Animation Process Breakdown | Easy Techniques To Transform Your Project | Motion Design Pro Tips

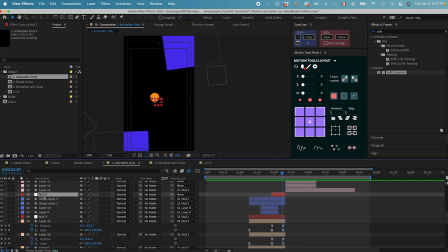And now we have a last null object in the second scene controlling all the layers, doing a position change from left to right to transition to the third scene, which is a match cut.
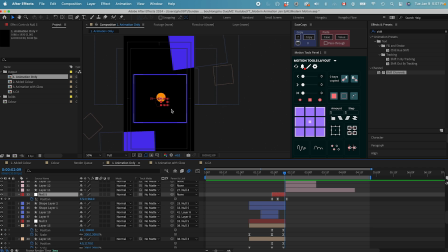Again, you can see these two circles are in the exact position with the exact same movement, all going to the right, so that we have a match cut cutting to the third scene where we have this circle hitting the wall in this area,
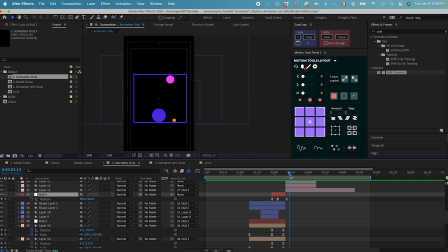and it's gonna be broken down into three different circles. They're gonna just bounce around in the area here, doing a bunch of moves, and then go up again, coming together as one object in the center.
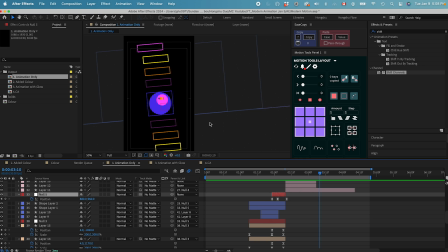Now we have all these different outlined rings coming in different color, and with a rotation controlled by the null object, as we rotate, we're gonna transition to the last scene where we have a match cut again with the same rotation and everything,
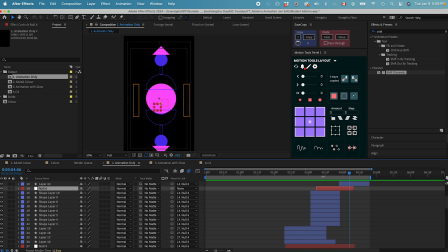all these elements in the last composition just come out to form this layout. And then we have the final last move where everything just comes out, and then these should go
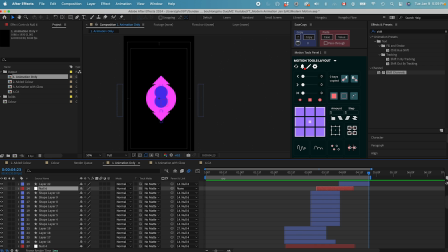in the center, disappear, so that the animation is going back to the first scene. Let's see the whole animation. That's roughly our animation. That looks pretty good.
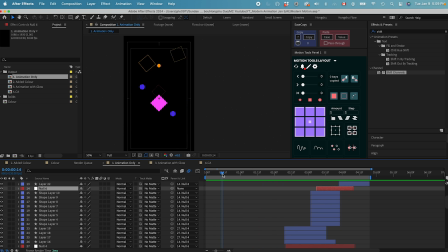I already have some of the colors on here. Although these colors are not very well thought out, but they can definitely be improved. We can also add some grading color to make the whole theme more polished.
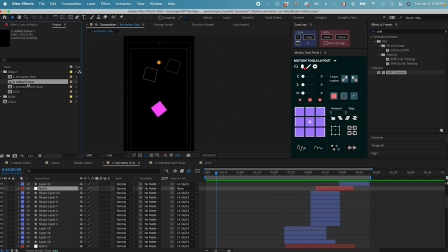The next thing I want to talk about is the color as well as the grading color. Let's go to the next composition. In this scene, you can see my main object, this square here.
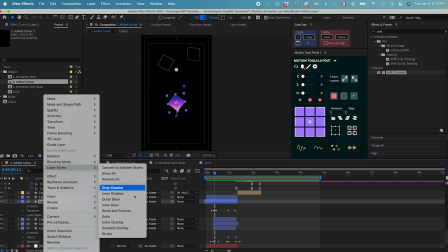What I did is I added a layer style gradient overlay, and then in the overlay,
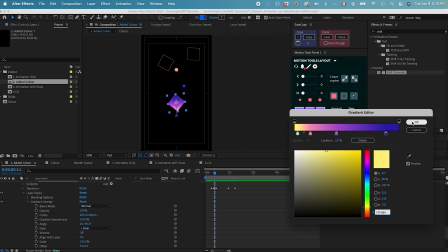so this is my color combination for the gradients. No animation is changed from the first animation composition.
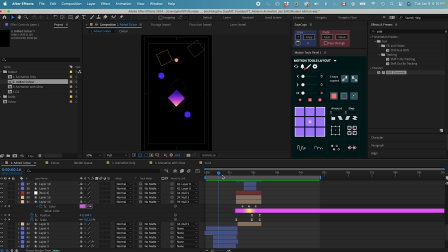We only did a color change and added some gradient color. Everything is gonna come down. We have a bounce and a pull in the first scene. And then over here, you can see there's some color variations on my outline square.
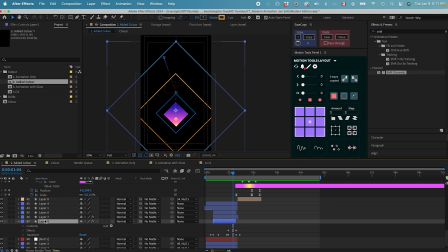So the way I did that is I animated a hue and saturation effect. So I animated the channel range of hue saturation, and that's how I get this random color change
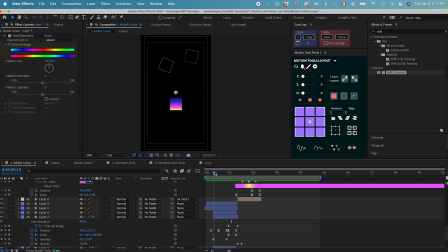to make the whole first scene more excited and with more energy. So that's the color change that we did for the first scene. And then the second scene, same thing, we added a gradient color in the main object and added some color animation on the rings here,
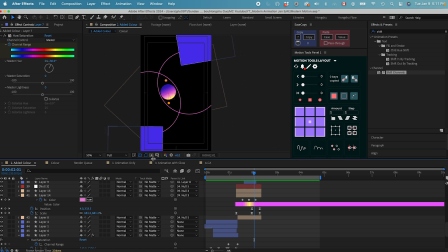as well as the square elements over there. And I also changed the animation a little bit because I feel like the second scene is lacking some tension. So that's why I want to use these two squares to come together to touch this little
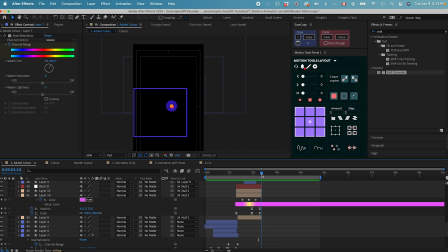circle to add some tension while we transition out to the third scene where we have the circle shooting to the right.
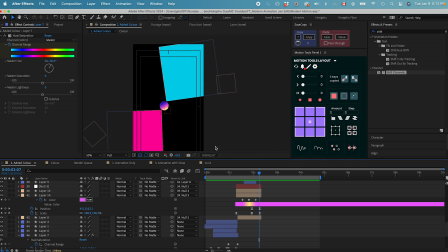It's almost as if these two squares is pushing the circle to the
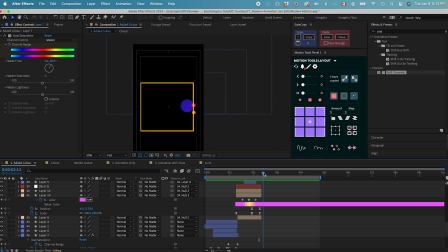right where it shoot out and then hit the wall and broke into three pieces. So that's kind of the idea behind the circle moving to the right. And you can see whenever my circle touches the wall here,
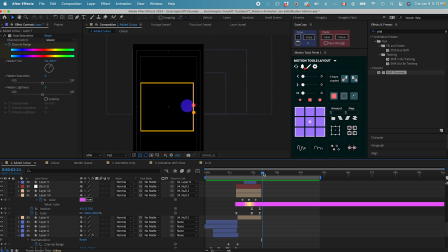I want to give it a reaction to the touch or the hit, so that whenever the circle hit the wall, I did a color change on the